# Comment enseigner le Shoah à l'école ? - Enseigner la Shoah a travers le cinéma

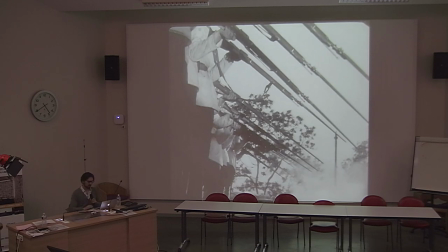Enfin, ça, il y a des théories. Eisenstein était un extrêmement obsédé par la théorie, il écrivait énormément, et donc il a théorisé le fait que d'un plan à un autre, on passe d'une composition oblique qui va dans un sens à une autre pour créer de la dynamique, etc.
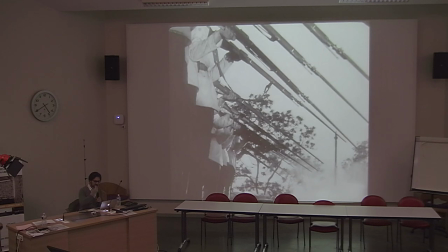Bon, ça, je ne rentre pas dans le détail, mais il fait le choix de ne filmer que les fusils et les mains et un peu l'avant du corps des soldats, mais on ne voit pas leur tête.
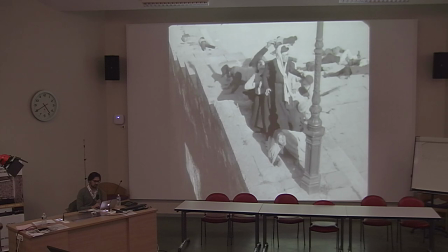Là, quand on voit la foule, on voit des personnes, là, pour le coup, en pied.
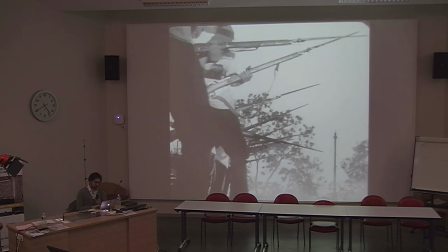On reprend le plan. On voit toujours pas la tête des soldats.
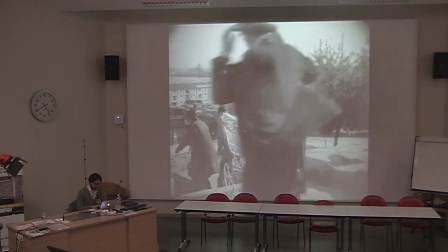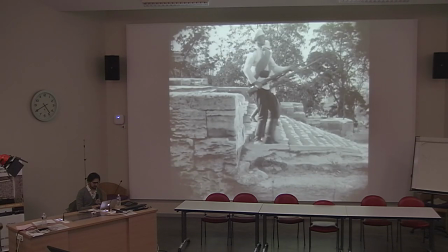Et on va s'intéresser. Alors là, on les voit de profil, et ça va très vite, donc on a à peine le temps de voir leur visage, et encore, on voit que le profil d'un des soldats.
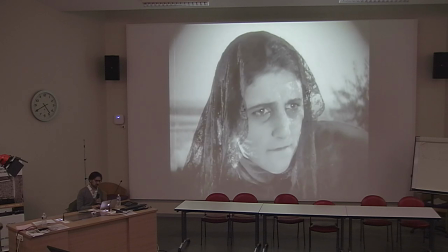En revanche, gros plan sur le visage de la mère,
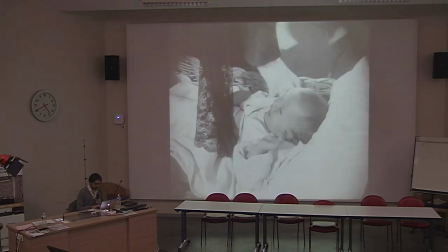de l'enfant aussi.
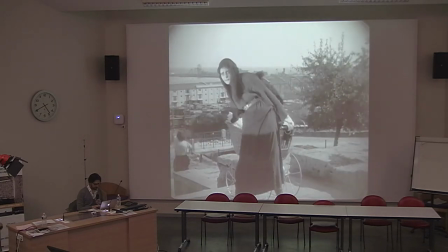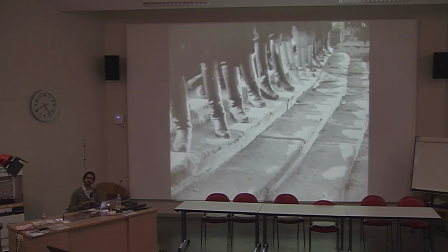Et là, les soldats, on les voit toujours pas, enfin, vous n'avez toujours pas une ligne de soldats qu'on verrait de face. C'est-à-dire que les soldats nous sont montrés à travers leur uniforme de profil, leurs armes ou leurs bottes, c'est-à-dire qu'ils sont filmés comme une fonction.
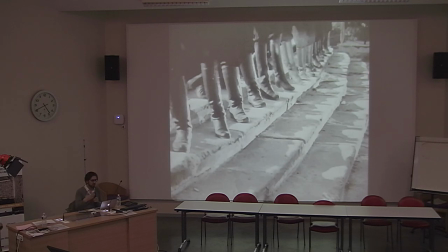C'est une fonction martiale. Plus que comme des êtres. Alors, ils ne sont pas individualisés, ce n'est pas des individus, c'est évidemment un groupe. Mais ce groupe-là aurait pu être filmé comme groupe, mais avec un alignement de visage. Or là, le choix que fait Eisenstein, c'est vraiment d'opposer très fortement les signes de la fonction, les bottes,
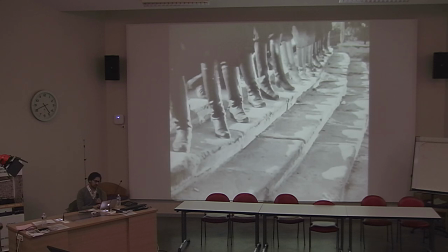l'arme, l'uniforme, à des visages expressifs, comme celui de la mère.
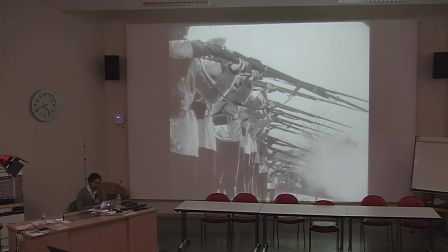Vous voyez, on passe des bottes au fusil, toujours pas de visage, et on voit à quel point il y a un refus de filmer le visage. Hein, regardez le plan, enfin, il n'y a pas un seul visage qui est visible.
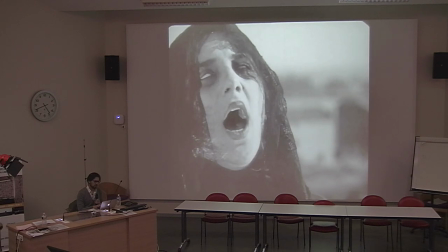Et là, en revanche, on monte avec... d'ailleurs de manière un peu dramatique et un peu évocatrice aussi, parce qu'il y a toute une théorie de ce que Eisenstein appelle l'extase, mais bon, ça c'est pareil,
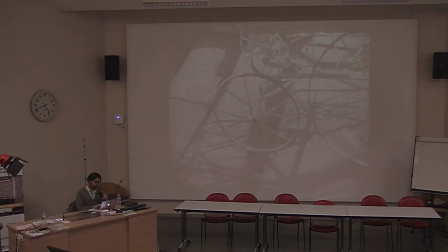je rentre pas dans le détail, ce serait trop long. Sur la mère qui agonise.
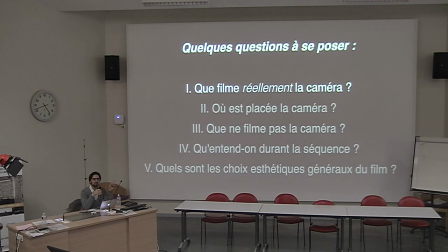Donc je pourrais vous, j'ai un autre exemple, mais là je vais pas vous le montrer ici. C'est dans Shoah, à un moment donné Lanzmann filme Abraham Bomba. Vous savez, le coiffeur qui coupait les cheveux des femmes à Treblinka avant qu'elles n'entrent dans la chambre à gaz.
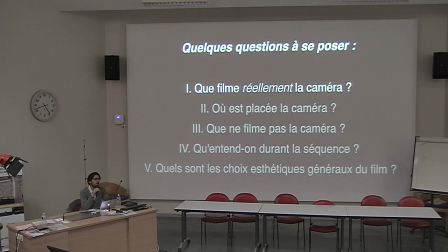Et si vous dites que filme Lanzmann, bah, il filme Abraham Bomba dans un salon de coiffure à Tel Aviv en train de couper les cheveux d'un homme pendant qu'il raconte son témoignage. Mais la question, c'est que filme réellement la caméra? Et là, la réponse, c'est il filme le reflet dans un miroir d'Abraham Bomba. Et là, en fait, ça change tout. Parce que quand vous voyez toute la séquence, vous vous rendez compte que toute la séquence est filmée dans le reflet jusqu'à un moment où Lanzmann demande à Bomba, mais qu'est-ce que vous éprouviez à Treblinka? Et là, Bomba dit, mais on était mort au sentiment. La caméra part du miroir et va sur Bomba en chair et en os. Elle ne filme plus le miroir, elle filme l'homme en tant que tel. Et c'est le moment où Bomba commence à raconter l'histoire des femmes de Chestochova qui sont venues donc de son village à Treblinka. Et c'est là où il n'arrive plus à parler et où il se met à. La voix s'étrangle. Et pendant à peu près 3 minutes, 30, 4 minutes, il se tait. Il ne peut plus parler. Et Lanzmann le supplie de reprendre, et Bomba le supplie d'arrêter de filmer. Et c'est sur ce moment-là que la caméra va chercher non plus le reflet de cet homme qui racontait de manière désincarnée,
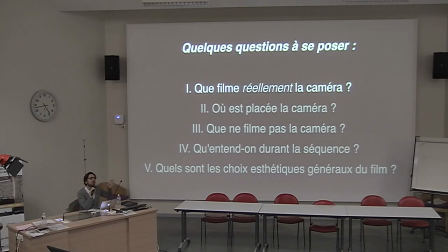dans une langue qui n'est pas la sienne, ce récit qu'il a raconté plusieurs fois, tout d'un coup quelque chose qui était éprouvé par cet homme en chair et en os. Et vous voyez, c'est juste le fait de dire, bah, on filme pas Bomba, on filme son reflet, mais ça dit quelque chose sur ce qui est recherché ici par cette séquence.
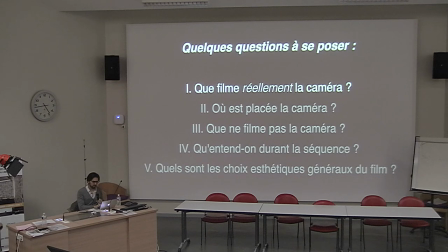Alors, deuxième grande question qu'on va subdiviser, où est placée la caméra? Et on va la subdiviser en plusieurs petites questions. Quelle est l'échelle du plan?
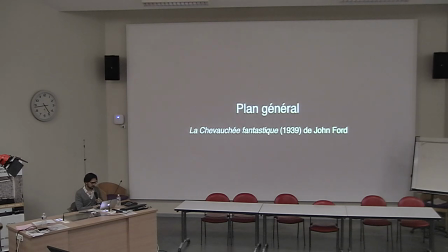Alors, l'échelle du plan, on va voir, c'est par exemple, alors là, je vous ai fait un ensemble de...